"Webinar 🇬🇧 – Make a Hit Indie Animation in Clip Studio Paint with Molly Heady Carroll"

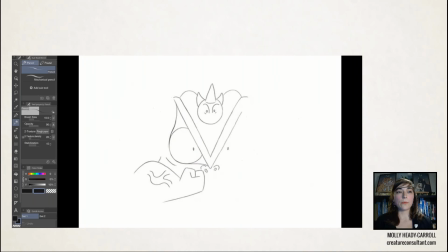So during my cleanup animation phase, I opted for the pencil tool, which is visible on the left of this slide in Clip Studio. And the reason I went for the pencil tool rather than like an ink tool or a
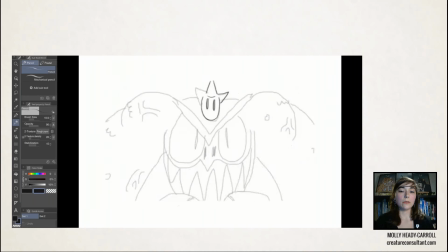line tool is because my animation is already fairly limited.
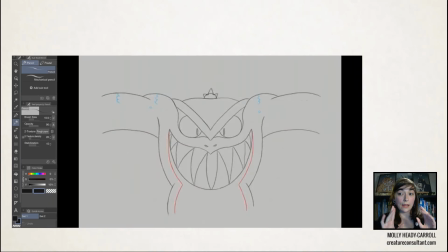So I liked that there would be a little bit of variety in the line and a little bit of movement in the line when big shapes are being held.
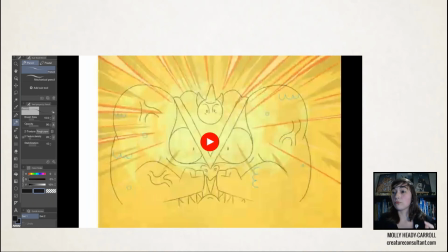I would never reuse a drawing, I would always redraw everything to give it just a little bit of life.
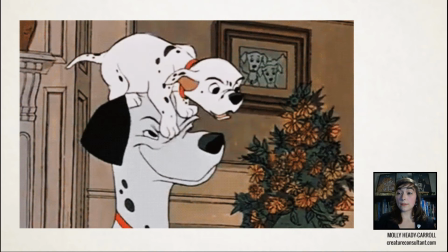And the thing that inspired this approach to animation for me was 1960s Disney animated one of these,
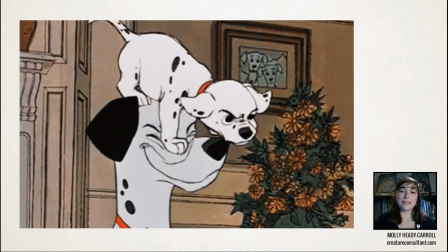like 101 Dalmatians, which you can see here. So in pre-digital animation,
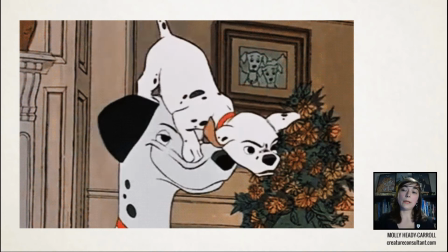animation utilized cells for clear pieces of plastic where the drawings would be put onto the cells and then they would put that under a camera and they'd photograph every frame.
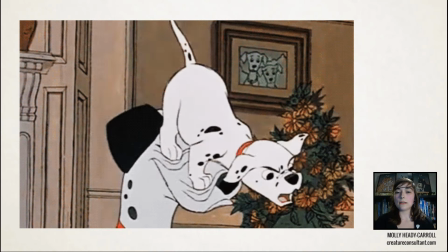Pre-1960, Disney used an inking process where the animation would be put,
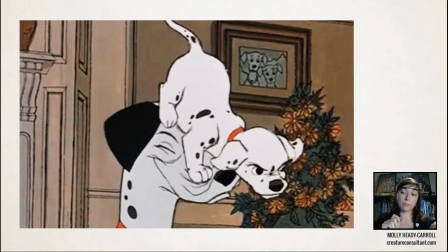the cell would be put over the drawing and a department would go over with a brush and draw and clean up every individual frame.
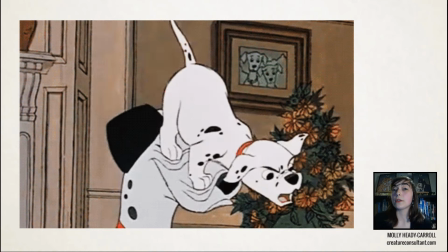But then in the 1960s, with productions like 101 Dalmatians, they used a xeroxing process, so they took the animation and they essentially photocopied it directly onto the cell,
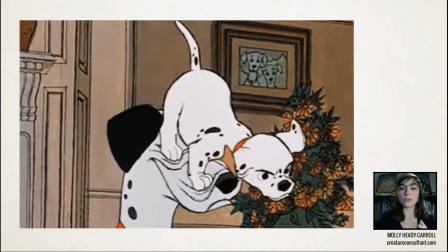which gave this kind of roughness to the line, which is something that I always really liked when I was watching Disney movies as a child on VHS tapes.
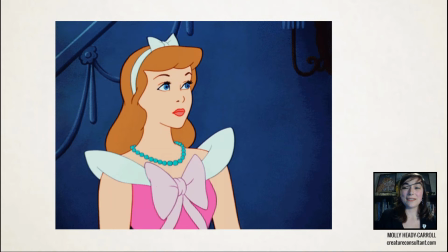And since it's my cartoon, I can do whatever I like.
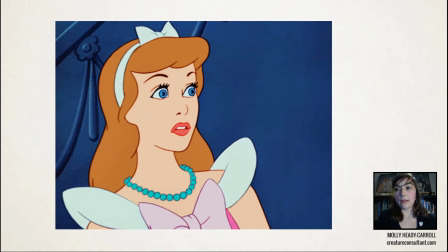For comparison, these are inked lines from 1950's Cinderella, and here they are next to each other.
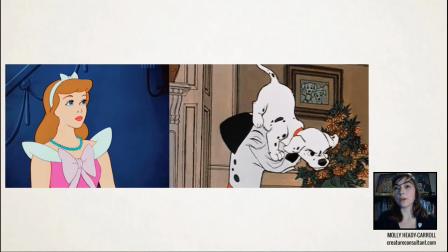You can see the difference in the line quality.
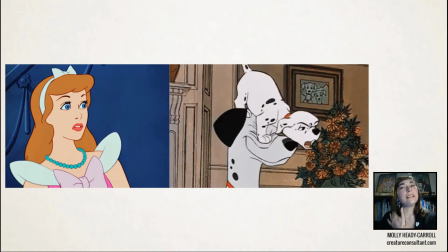The funny thing is that at the time, a lot of people really didn't like the way that the Xerox line looked, including Walt Disney himself.
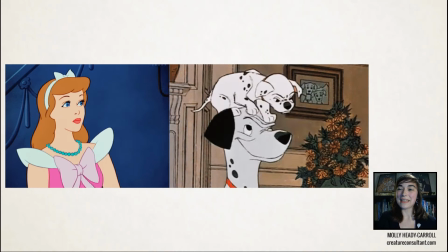He's on record saying he didn't like that you could see the animator's line, and he He was worried that it kind of broke the illusion that you were looking at living, breathing characters.
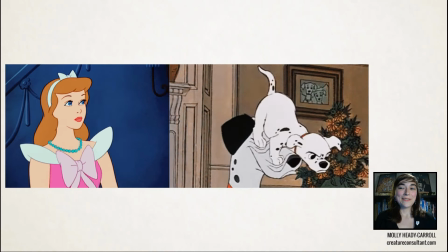Though he didn't like the inking enough to keep the inking department, because Xeroxing was much cheaper.
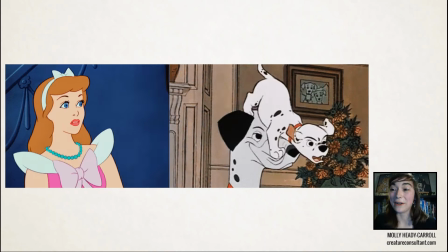So he opted for Xerox and fired the entire inking department. So he didn't like it, but kind of liked saving money a bit better.
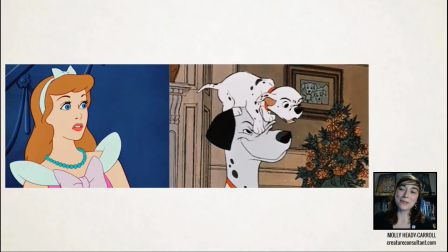But anyway, mistreatment of animators aside, I really,
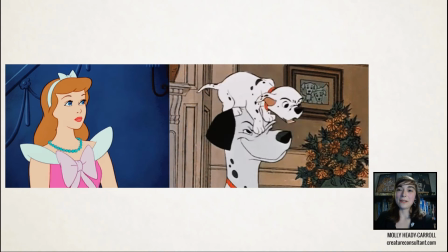really like the look of Xerox animation. and I like that you can see the hand of the artist in that style.
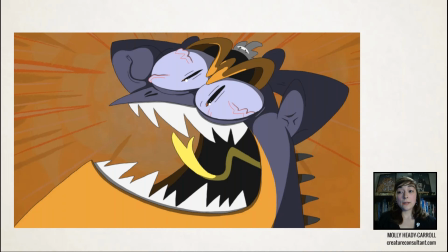I did all of the animation, rough and clean up myself, with the exception of this one drawing which was done by Jened Chudregaar who's a quite famous director and animator here in the Netherlands.
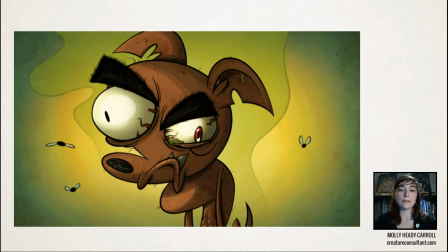Jened created and directed, sorry excuse me, directed and animated Dutch adult animated series Hideous Hank.
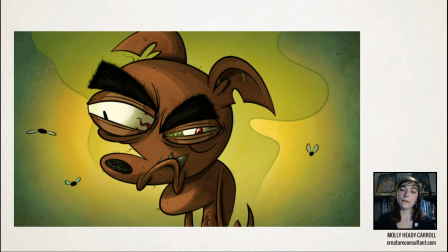He's also a writer and animator on ultimate recap cartoons. The Chronically Online of you will know this show.
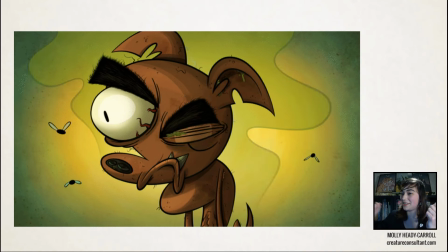It's like with dancing toothless and stuff like that. He works on that show.
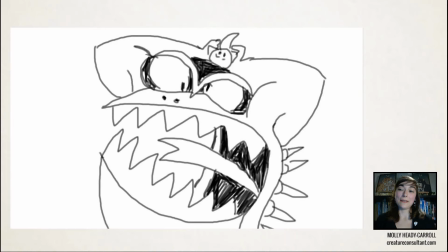So I'm friends with him and I contacted him because I have this pose where Mashibuni goes crazy and I was pushing it as far as I could but I had this feeling that his style would push it even further.
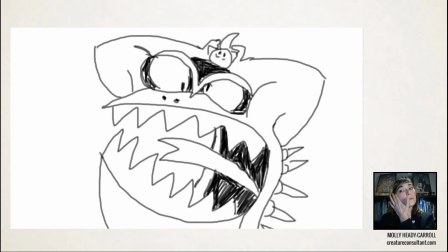So I contacted him and asked him if was interested in plussing this drawing and 10 minutes later he sent me this in 10 minutes.
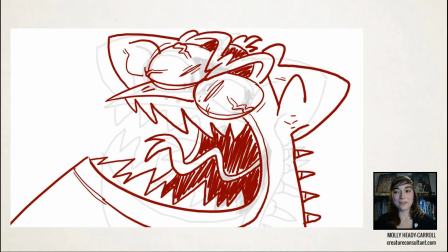I don't know if he immediately saw my message and then started drawing in nine and it took him nine minutes or maybe he saw my message nine minutes after I sent it and drew this in one minute. I don't know but this is a real testament to what a good artist Jeanette is.
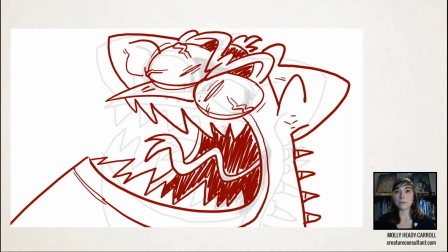So after he sent this, after my initial wow this is so good, I asked him if he had the PNG because I was worried I'd ruin the line quality and he went, no I've already deleted it.
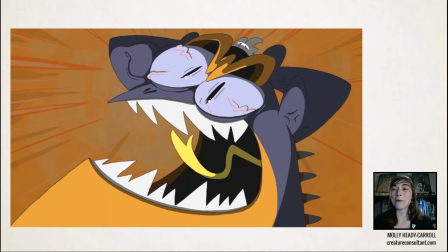So this is what I ended up making from the drawover that he gave me.
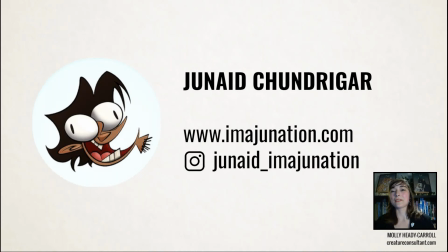Please follow Jened, he's on Instagram as Jened underscore imagination. He's a genius.
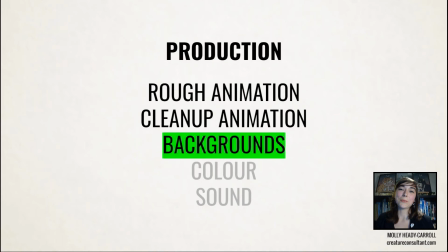Next up, backgrounds.
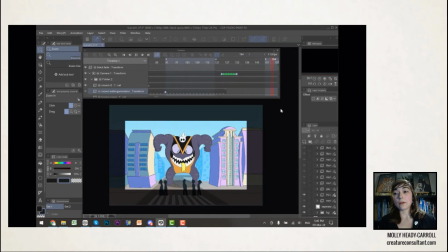Very often in animation production, the backgrounds are done separate from the animation and then it's flattened and brought behind it either in a video editing software like Premiere or something like that.
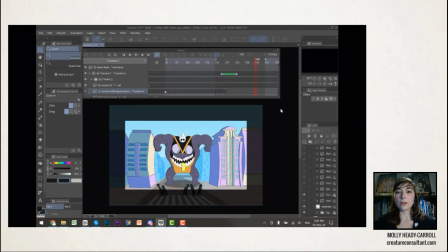But in my case, my backgrounds were done in the same Clip Studio file as the animation, with layers and everything. And the reason I did this was to benefit from the Clip Studio environment in two very key ways.
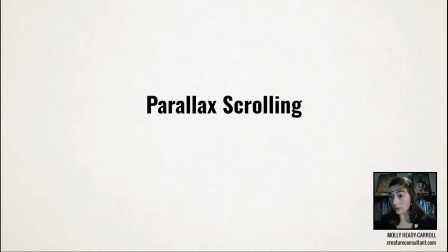The first is that it allowed me to do parallax scrolling. I'll explain what that is in just one moment.
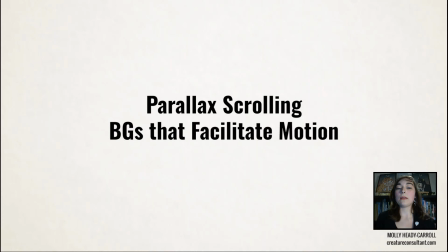And it also means I was able to create backgrounds that facilitate the motion.
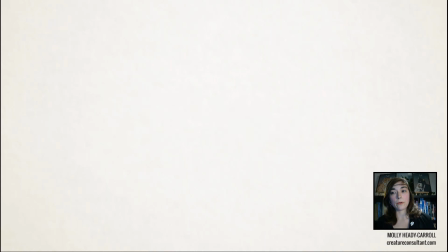So first, let me just talk about what parallax scrolling is.
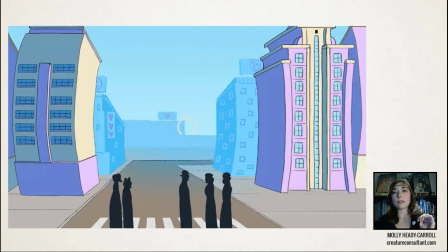Here's the opening shot from Kaiju Cutie, and notice how the background, in the far background, moves at a different rate to the foreground.
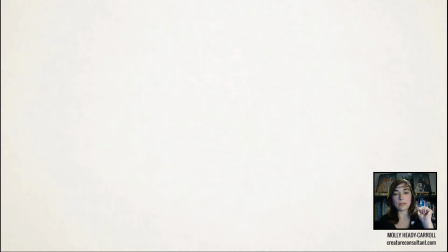So this is a little bit easier to see if you remove layers, so I'll just take away layer by layer.
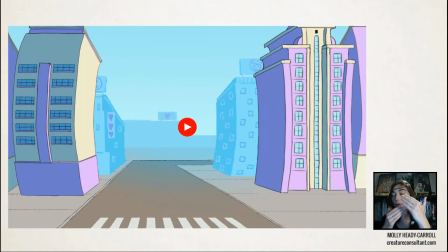So this is called parallax scrolling, where you move the things in the background slower than the things in the foreground. It's a trick I learned from video games and it's a very simple and quite quite cheap like time wise and effort wise way of adding
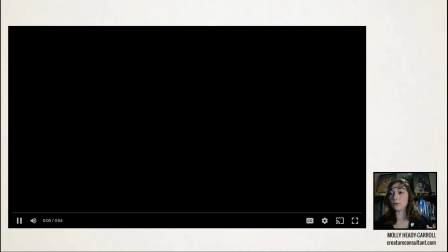a sense of depth to to a scene so
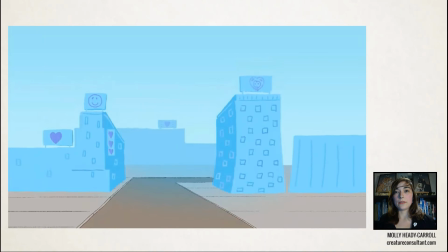this one is probably the easiest to see you can really see the difference in rates of movement there
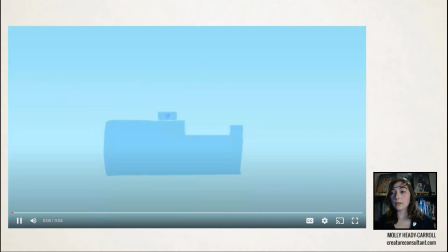the the sky isn't even moving at all the background moves the slowest and
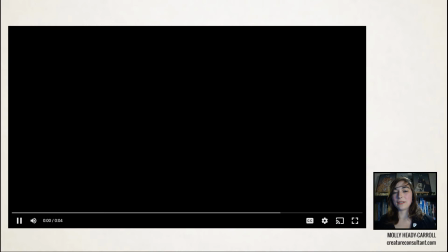then one more time for comparison here's everything all together so
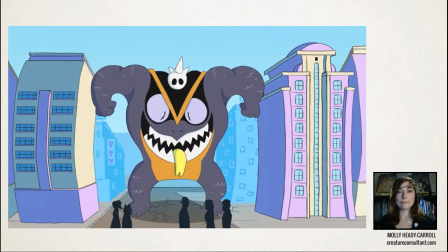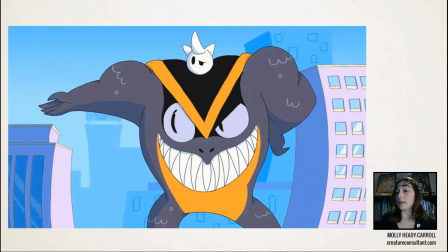parallax scrolling is something that is much easier to do in the Clip Studio environment versus taking it so elsewhere.
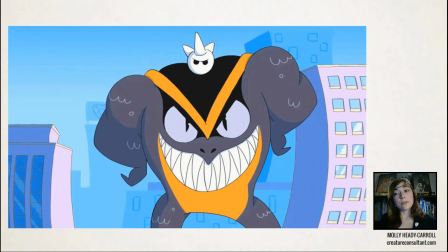Something else that is a reason why I'm able to do this is because I'm kind of like my animation and background department in one because I did both the animation and the backgrounds in the cartoon. But as both departments in one, having the backgrounds in the same file as the animation,
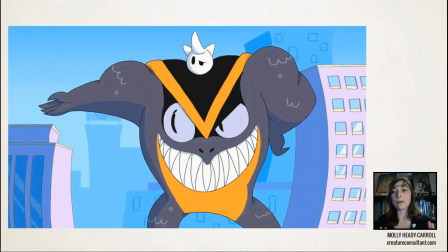it means that I'm able to tweak my backgrounds to facilitate the motion going on and that it doesn't interfere with anything.
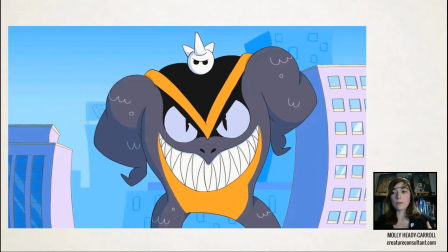So, for example, this shot, this frame, to this frame with the arm going up,
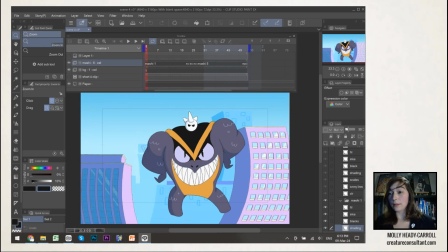I can tweak everything in the background and then hit play in Clip Studio and immediately see if there's any visual confusion, if there's any tangents, like that's where two lines of objects that are not connected touching, so it can create visual confusion.
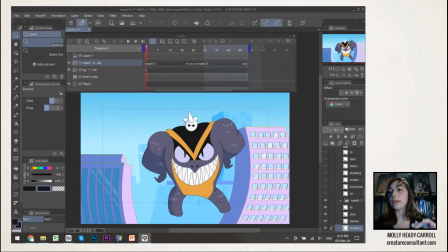I can also keep an eye out for other visual issues and immediately on the fly be tweaking until everything is super clear and nice and clean like this.
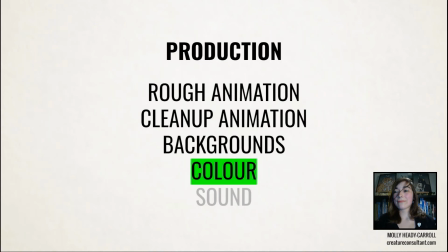Next up, color. I did my coloring after I'd finished all of my cleanup animation.
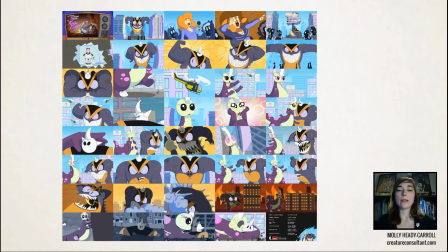And before I started coloring anything, I made this. I colored and lit one frame from every shot in the cartoon. there's around 40 shots in the cartoon and this is what's known in the industry as a color script
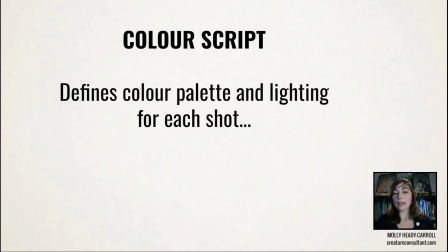so a color script is partially to define the color palette and the lighting for each shot and make sure that the different like the different scenes are visually distinct from one another but another thing that a
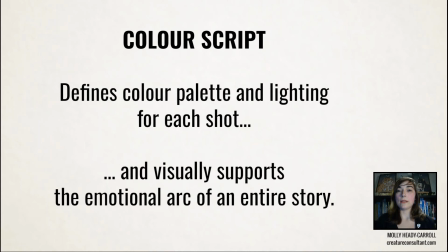color script is doing is um it allows you to visually support the emotional arc of the story so using kaiji cutie as a
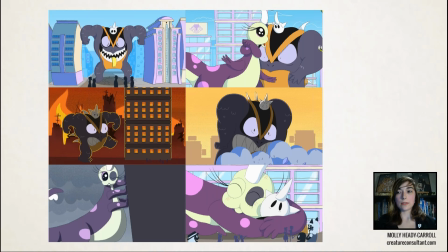case study with this i wanted the colors in the different parts of the story to reflect
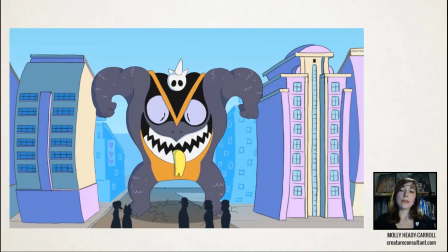Mashabuni's mood. So at the beginning he's happily destroying the city and there's lots of pinks and blues.